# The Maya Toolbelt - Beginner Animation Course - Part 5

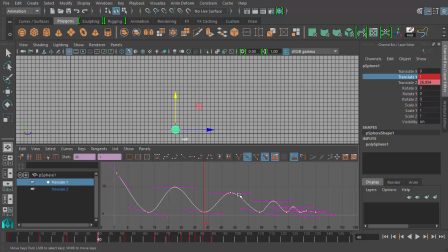[16:30]
If we choose this, you can see how the tangents change on our animation curve and see the results of the path of the animation curve whenever we hit play, or just looking at the curve, you can kind of see what happens. So this is with a spline tangent applied. If I choose this and choose clamped,
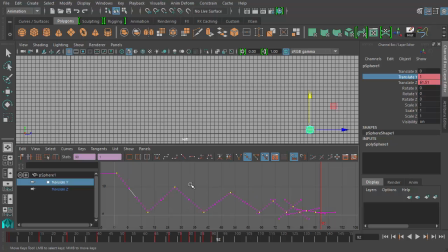[16:49]
no difference there, but if I choose linear, now you see it's very spiky, and if I hit play in our scene, you can see the result. We do, as you'll notice, get that kind of striking the ground motion, but at the top of the bounce, though,
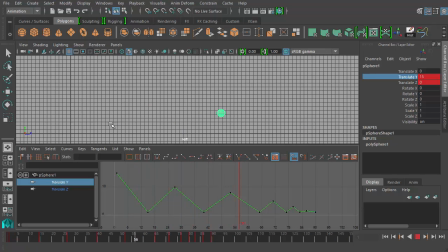[17:03]
it's this pyramid shape, and so instead of being a rounded hill path or a bounce path, it's this very linear straight lines between keyframes. So we don't quite want that either. So let's choose this, and let's look at flat tangents.
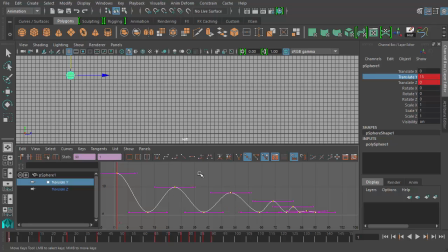[17:23]
We get this result, which is still curvy at the bottom, which is pretty much what we had to begin with. And then we have step tangents. If I click this, you see a much different result. When I select my ball, I hit play, and make sure I want to isolate translate Y. So I hit play,
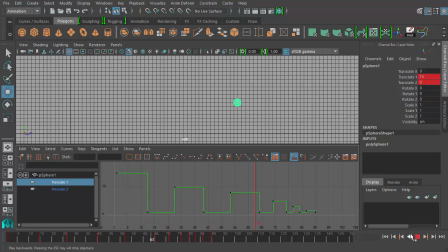[17:40]
we get a very different result of our ball. What step tangents does is it keeps the value of the channel, or in this case the Y translate Y channel, at the same value until it changes to a new keyframe, which it will change the value at that point.
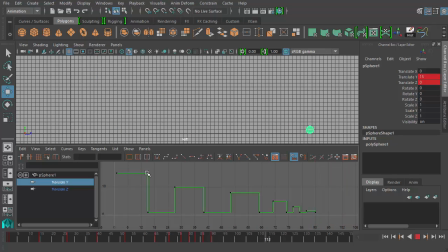[17:57]
So it literally transports, or it moves within a split second in one frame. It moves from one value to the next one at the keyframe, and then it keeps that value until you get to the next keyframe. It changes value and steps up here, keeps that value,
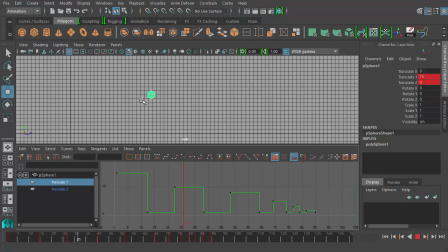[18:13]
steps down here, keeps that value, steps up here, and so on. So you get this very disjointed look to our bouncing ball. So that's not quite what we want either. That was step tangents. This is plateau tangents.
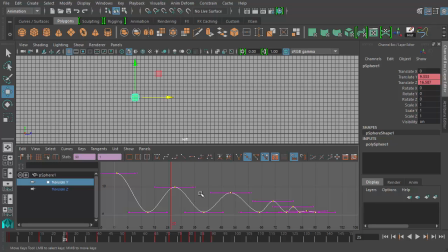[18:27]
It's very similar to the flat tangents. So depending on the shape of your animation curve, these different tangent buttons will do different things. Now, none of them are really getting the result that we're looking for when it comes to a ball bouncing. But instead of selecting the entire curve when we apply these tangents, how about we just select the bottom
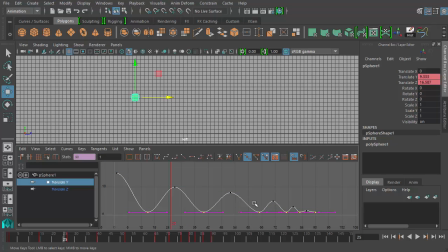[18:47]
keyframes where the ball is hitting the floor and change those keyframes to linear. Now we're getting somewhere. Now you see the path of the animation curve flows down to the floor,
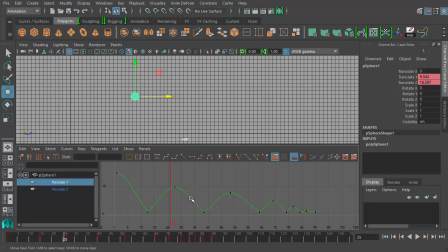[19:02]
strikes it sharply, flows through the air, strikes the next one, flows through the air, and so on. So now let's hit play in our scene and look at our ball. Much more bouncy, much more what you would expect with a ball bouncing. So here we've laid the framework of this ball bouncing through our scene.
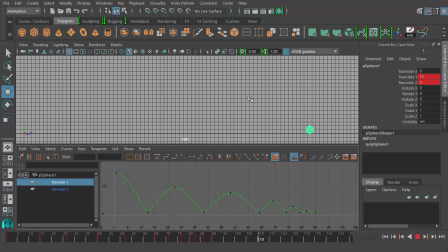[19:20]
It's still got a lot of work to do. We're going to be messing with the timing of the ball flying through the air, getting these bounces to be timed more properly to get a better result. Maybe shorten some of these bounces down a little bit to get more of a natural look, and continue with our bouncing ball tutorial. I'll see you then.